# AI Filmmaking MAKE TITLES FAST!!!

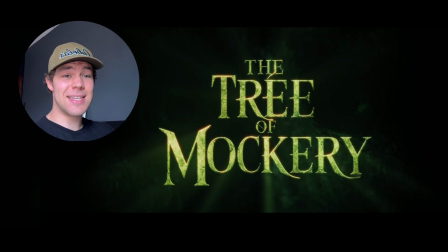Today I'm showing you guys how to create epic cinematic titles for your short films and videos.
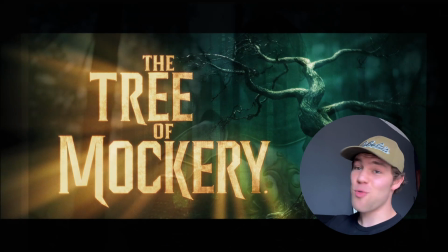This is a super fast way to get crazy good results. Let's dive in.
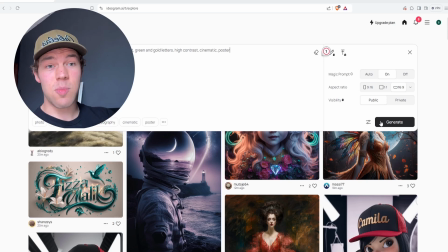So we go into ideogram.ai, we quickly type out our prompt describing the poster we want to create, then we hit create.
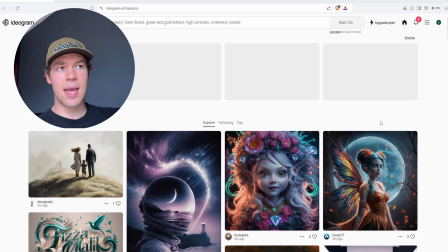And we're going to wait maybe like 20, 30 seconds and we'll see what happens. That's scary, man.
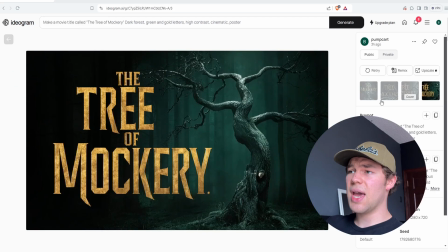Run the prompt a couple times, just see what you get. Ideogram did a pretty good job.
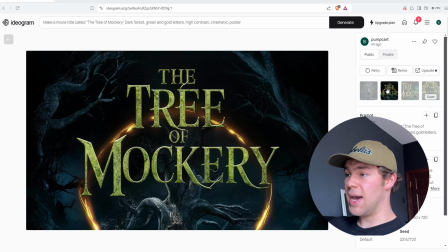There's going to go with this one right here because I don't know we just I feel like it.
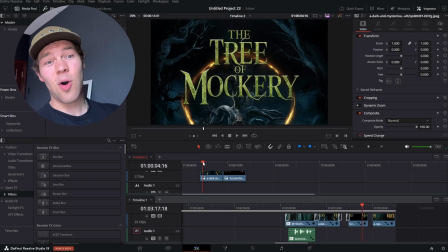Ideogram just did all the hard work for us. Now all we have to do is make it look way better which is fun. Now that we're in DaVinci Resolve the first thing we need to do is separate the text from the background.
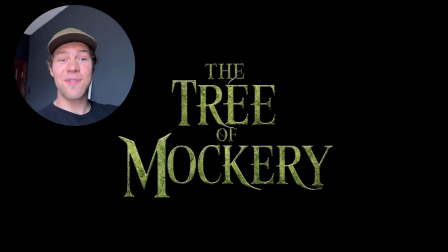That's not going to take too long. Now this is where the fun starts. Start off we want a little bit more visual interest.
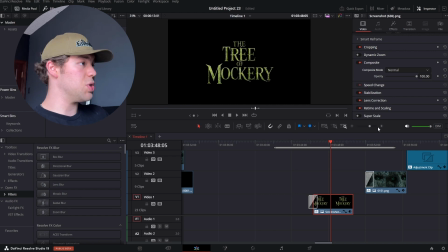We're going to just keyframe the letters so that it grows a little bit so we're just gonna go up to zoom just tweak it a little bit set a few keyframes we are now going to dive into the open effects panel so first of all we have the glow effect we put that
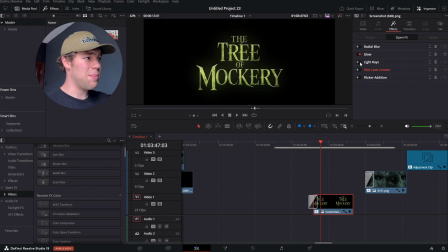on there and we're starting to get some atmospheric light on top of that we add the light rays which really makes it come to life and really makes it look 3d then we go to the film look creator and set it to cinematic the film look creator has some super super useful things
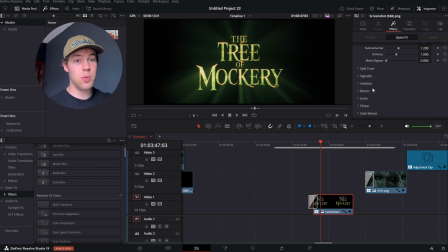like halation bloom and film grain that it's adding and it just sells the effect that it was it's in 3d space and then a shot on film finally we are going to apply the flicker add-on just a little extra visual interest and then a radial blur to tone down a little bit
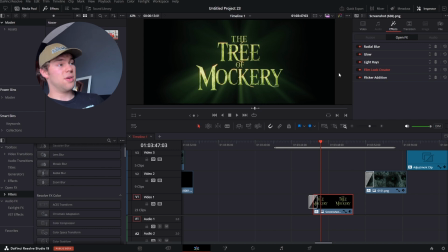of that bloom and halation so here is our final text animation
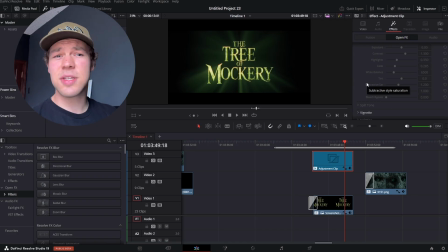so this is starting to look pretty sweet there's so many little things you can tweak just try this out make it your own this is so much fun.
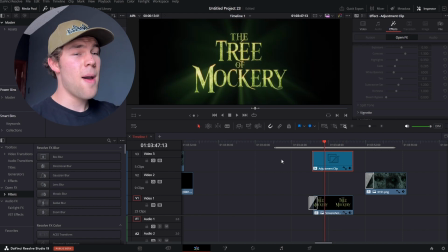This is looking great we could call it done right now but I think we can push this a little bit further.
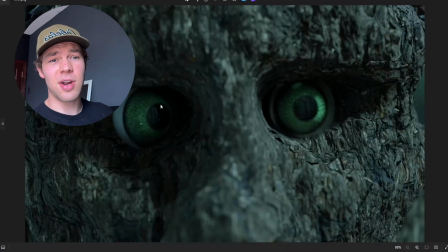So now we're gonna take this image of these creepy monster eyes we're gonna put it on top of our title
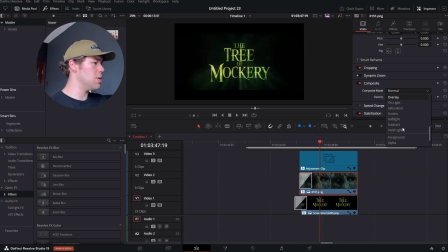and now we're gonna change the blend mode to soft light.
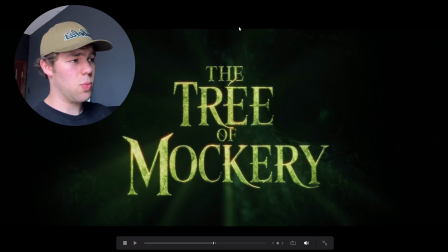Very subtle but it adds a lot. So after just a few minutes of work we have a pretty sweet final result. The tree of mockery. It's an inside joke. Don't ask.
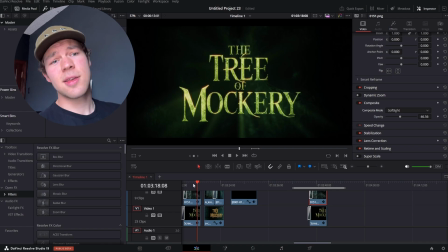We're done. Go make something.
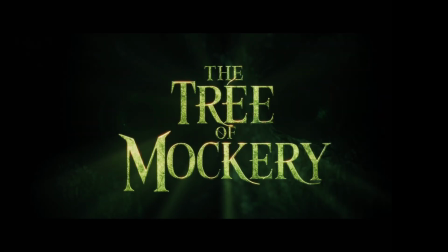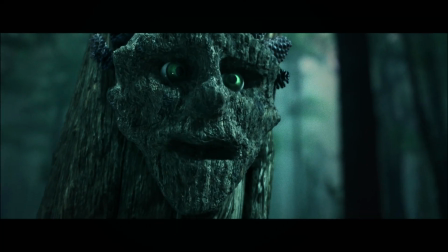Welcome to the forest of mockery.
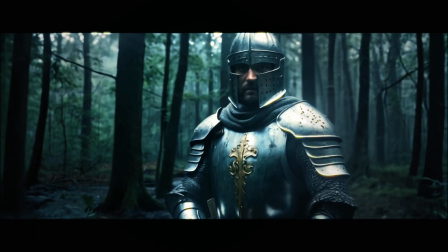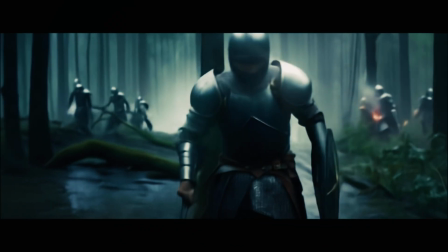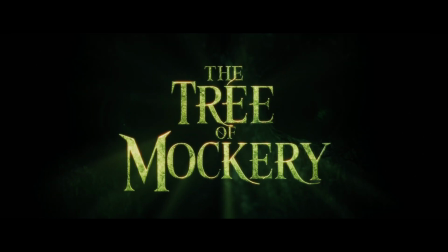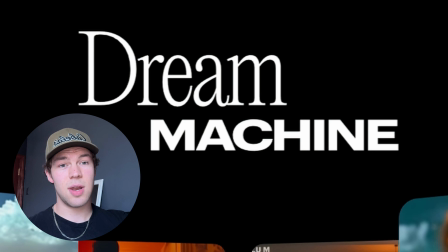What that was was a montage of AI video that I created using Luma AI's new dream machine. It's an incredible tool and I can't wait to do a deep dive and make lots more videos on that.